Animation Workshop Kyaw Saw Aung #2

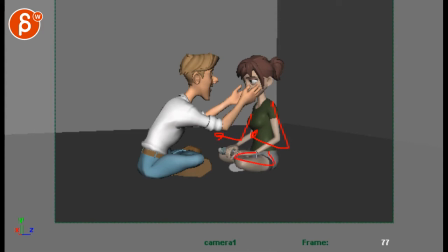It could be up like this. I don't know, that's a great pose. Useless scribbles. Meaning that, you know, she's in this pose, and when this happens, her arms could be maybe just a bit off the legs,
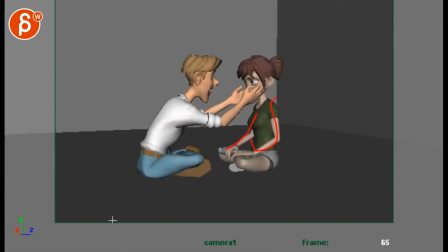just so it's not the thing where this is her pose and throughout the whole thing she's always stuck in that pose. I mean, it feels like that arm is just going to be constrained there and that's all there is. So when this happens here, you lift her arms, just kind of change the posing a bit,
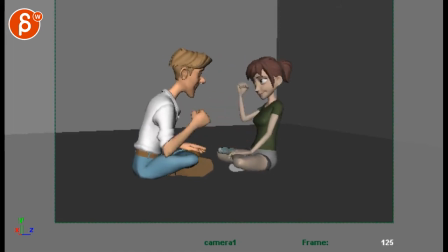and then you go back here, one, two, three.
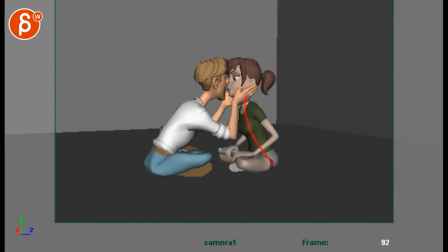Actually, what I like here is that you have her lean forward, and then when they do the second one,
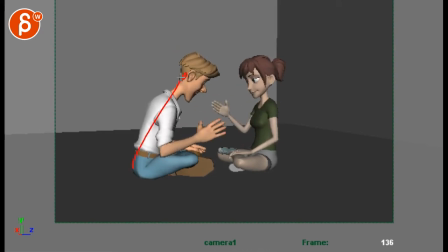I think this is actually cool that he is actually more leaning into it because he's more interested in this, and she is a bit more upright, which means that at the very beginning, to go back and push this further, have her lean in as well, right?
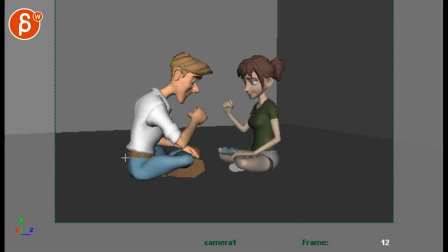So again, she will be further back, he will be further back, and they're both leaning in, meaning they're both interested in this.
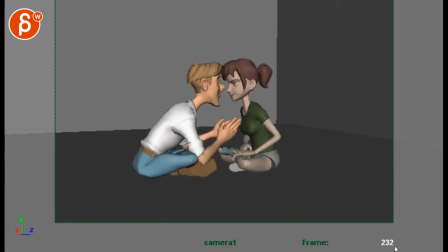The second one, he's still leaning, and she's more straight, and then the third one, she's all pissed here, that's all good.
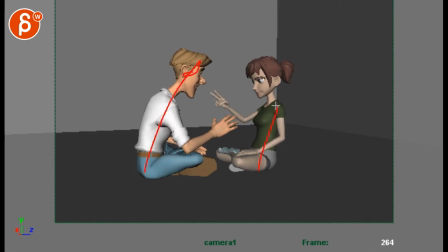See, that's great. He's still leaning in, and she's actually leaning back. She's really not into this. I think that would be a great progression. So you already have a lot of that in there, which is cool. So again, we could do this. And same thing here.
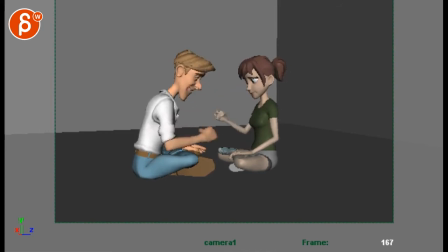You do 1, 2, 3. And I think even here, you can have a bit of a bigger moment of ha. You could do a bit of a yes. Again, not as big as this, obviously. But just a bit of a bigger moment there. And you're mentioning that you tried to add thought process and you're hoping it's reading. I think it does. It's definitely reading better.
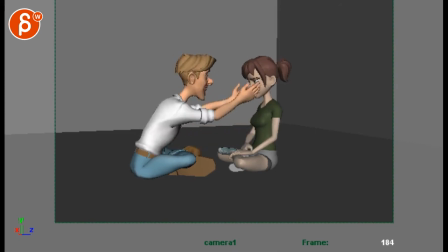But I think you could push this a bit more. And especially for her. Because it feels like we're doing 1, 2, 3. And then, oh, and then, whoa, we go straight into this. I mean, you want to see a bit more where 1, 2, 3. And he goes into a ha. And then we wonder, how does she feel?
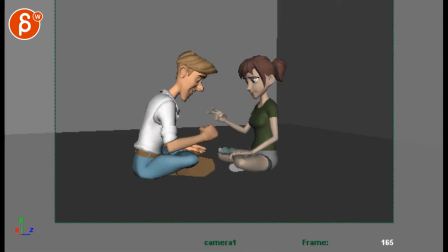And then you can have a very clear change in her face of, oh, man. And maybe her shoulders slump down and she's a bit more like, ah. Oh. Bit deflated, the back can round in a bit. Then this happens, and that's good that she goes back a bit.
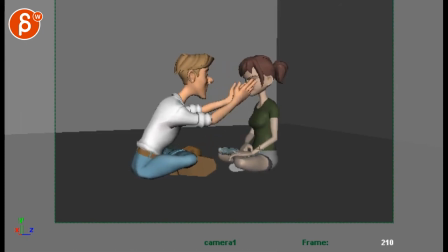And then this happens, you know, and also when you go forward like this, it just feels like this is one rotation forward, meaning in one axis. So at this point where she's less into it, you know, it could be maybe that this arm goes back here and she's a bit more twisted in Y. So the body's a bit more towards us.
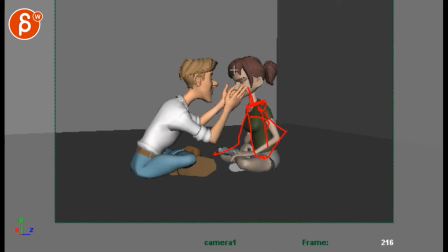And the arm goes here, and even her face could be slightly three-quarter. My drawings mean nothing, but slightly three-quarter, so that when he goes to here, you know, she could be a bit tilted also away from us.
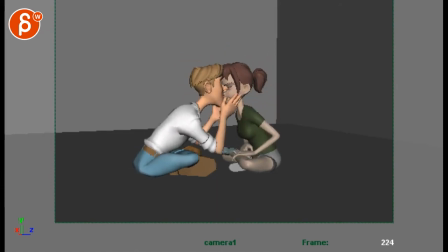I would just change the posing, so it's not here's a pose, the only thing that has changed is a rotation through the root going forward. So you can change the arm poses, you can change the curvature, the tilt, the rotation in Y, so you have just different.
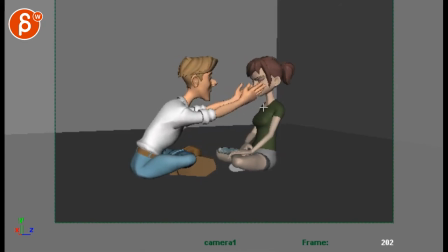There's a different emotion between here and here, and you can show that in your overall body posing. And this. And again, that's great. She's a bit further back. He's still leaning in. And I would probably just still go 1, 2, 3. And this could be faster than this. This is already pretty fast, which is good.
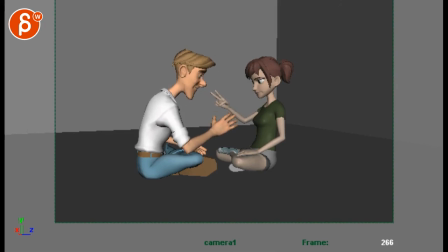But just for variation, you could potentially even have more speed in there. Just a bit more rush. 1, 2, 3. So this is a progression. The first one is a certain speed. Second one is even faster. And the third one is full on. She gets really into this and she just wants to get over this.
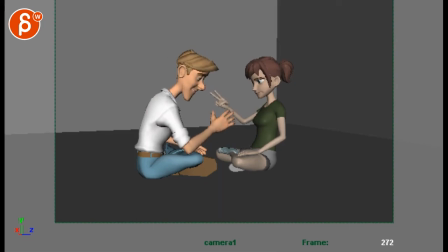I do like this though. I do like that he looks at his hands. And then back and then slap. But again, I would do 1, 2, 3. And that's your third one. And he goes, oh, wow, bam. And that's cool. I like this. Face towards us.
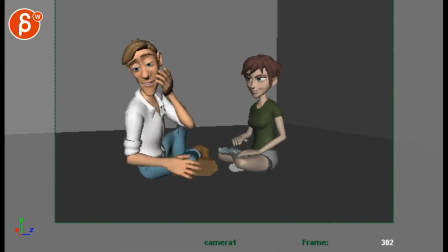Bam, a little pause. But then you could probably have to watch out if that's his butt cheek here, just from a mechanics point of view. He's kind of shuffling backwards and sliding back.